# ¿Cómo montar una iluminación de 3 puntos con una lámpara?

Hoy en Videoblogger explicaremos cómo hicimos la iluminación de la semana pasada.
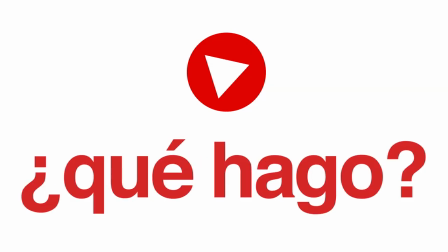Hola, ¿qué tal? ¿Cómo están? José Luis Témas de CineGital.tv y el día de hoy vamos a mostrar cómo hicimos la iluminación de la semana pasada. Hubo muchísimas dudas y por lo mismo decidimos hacer este video y explicarles más o menos cómo se hace todo esto. La semana pasada explicamos la forma sencilla y qué es lo que hace cada una de las luces, pero nos pidieron que lo mostráramos un poco más a detalle y es lo que vamos a hacer el día de hoy. Antes de seguir les recuerdo, tenemos abierto el concurso para la rifa de los micrófonos de Rode Quien no se haya inscrito puede hacerlo, vamos a poner la liga aquí abajo Y les recordamos que mientras más veces posteen la liga y sus amigos den clic, más posibilidades tienen de ganar Así que bueno, vamos a ver cómo está montado este tema de la iluminación Intentamos recrear exactamente la misma iluminación de la semana pasada Y como lo explicábamos, tenemos una luz principal,
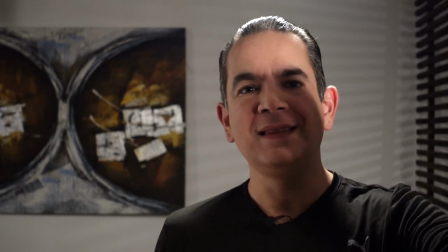un key light Que es la luz que tenemos acá, de hecho pueden ver la sombra de mi mano en mi cara esta es la luz principal,
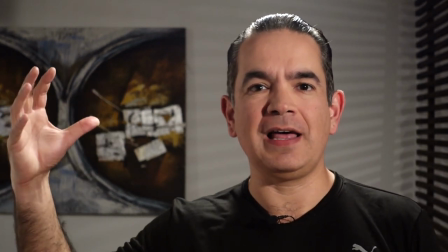la estamos rebotando con un pedazo de unicel de este lado y estamos utilizando la luz del entorno,
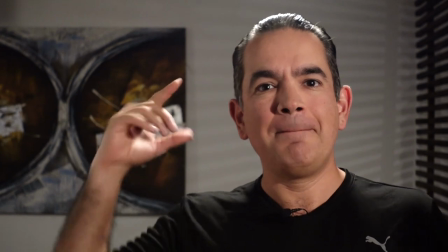es decir, no hay una tercera lámpara especial ni nada para crear la luz de fondo o el backlight, la luz que me separa del fondo como tal así que vamos a ver más o menos cómo está montado y para esto vamos a cambiar de cámara
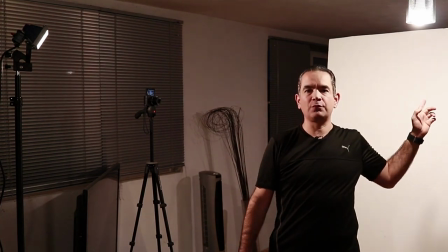como pueden ver, este es el pedazo de unicel que les comentaba en la parte de acá tenemos una lámpara,
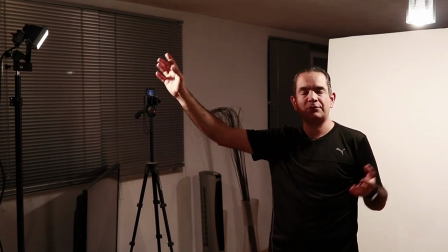es una lámpara de halógeno de 250 watts una lámpara de ferretería común y corriente,
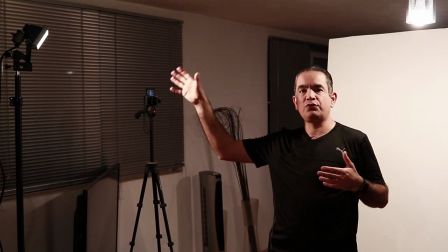no tiene ningún tipo de difusión ni nada, es la luz directa, es una luz dura,
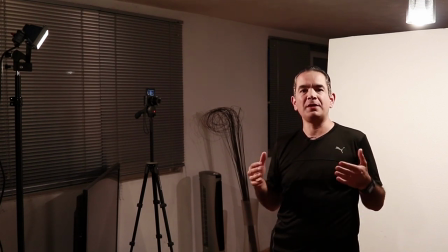en programas posteriores vamos a hablar acerca de la suavidad de la luz, cómo poder suavizar una luz de estas,
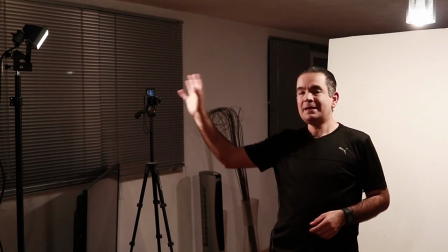mediante rebotadores, mediante difusores, difusores económicos, etcétera, y básicamente lo que hace es que esta luz está reflejando hacia mí,
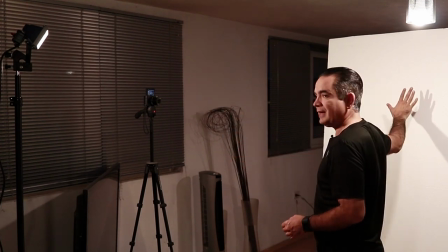pero al mismo tiempo rebota en este pedazo de unicel,
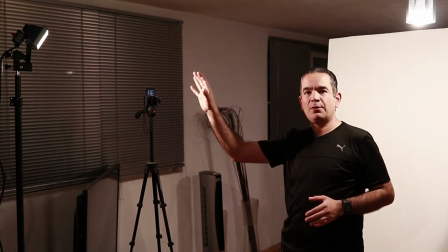y este pedazo de unicel es el que rellena las sombras. recordemos que el objetivo de la luz principal es iluminar la mayor parte sin
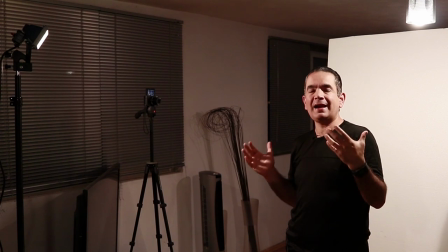embargo y más al ser una luz dura genera sombras entonces al generar estas sombras yo necesito rellenarlas para que no se vea un
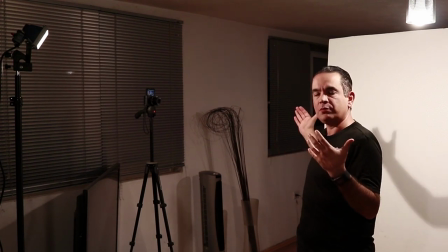contraste tan dramático entonces yo lo relleno a través del pedazo de unicel este pedazo de unicel lo podemos sustituir por papel cascarón,
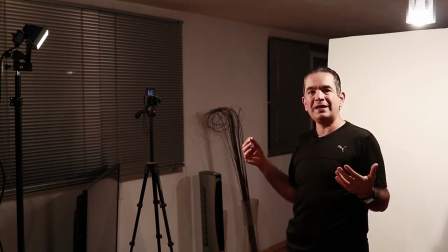por cartulina,
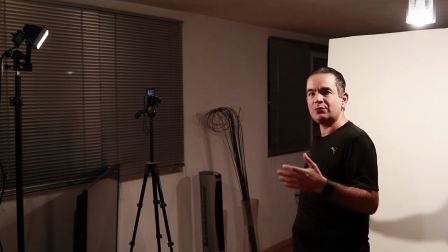por cualquier elemento blanco grande este es un pedazo de unicel que de hecho está recargado en una silla aquí en la oficina Y la tercera lámpara es esta que está aquí,
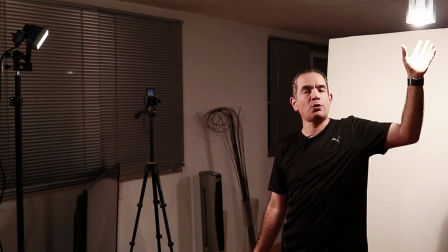esta lámpara que es una lámpara de la oficina, es una lámpara del entorno que utilizamos a nuestro beneficio para lograr la separación.
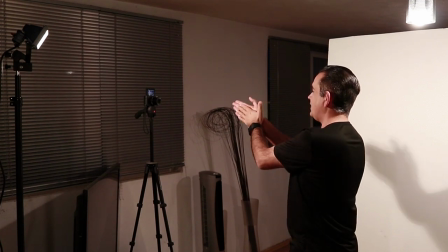Entonces, en el momento en el que yo me coloco así frente a la cámara, estamos grabando aquí con la RX100, con un tripié también muy sencillo, yo estoy grabando acá y esta luz me alumbra aquí,
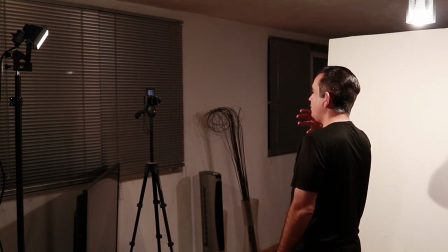esta rebota y rellena las sombras y esta provoca la separación.
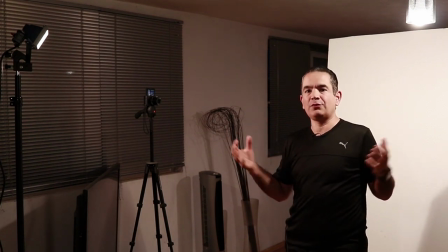Entonces, de esta forma es como está realizada la iluminación, es una iluminación bien sencilla con una sola lámpara, sin embargo,
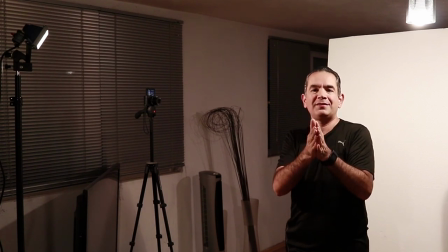como lo pudieron ver, los resultados son bastante buenos. Obviamente lo que ustedes están viendo ahorita en esta cámara es diferente porque no está iluminado como está iluminada para esta,
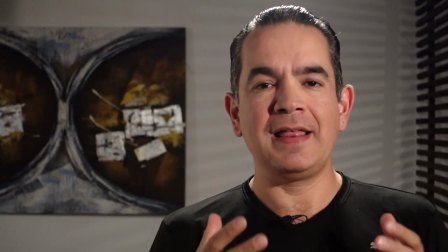sin embargo, en esta ustedes pueden ver que la calidad de la luz y la calidad de la imagen es bastante buena,
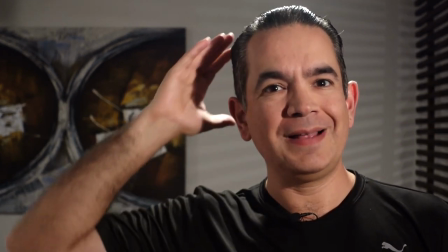se ve contraste, tengo suficiente luz de este lado, de este lado estoy rellenando las sombras y de la parte de atrás estoy separado a través de la luz del entorno. Pues esta es la forma en la que creamos esta iluminación básica de tres puntos utilizando una lámpara y obviamente la recomendación es que prueben y jueguen con situaciones similares para poder lograr una iluminación de calidad y poder tener obviamente una mucho mejor calidad en su imagen. Como se los comentaba, la iluminación, la luz es el alimento de la cámara. Entonces, si ustedes están bien iluminados, su cámara, independientemente de cuál tengan, va a producir una mucho mejor imagen. Si nosotros le quitamos luz a la cámara, la imagen se empieza a volver ruidosa, empieza a perder calidad precisamente por esa falta de luz.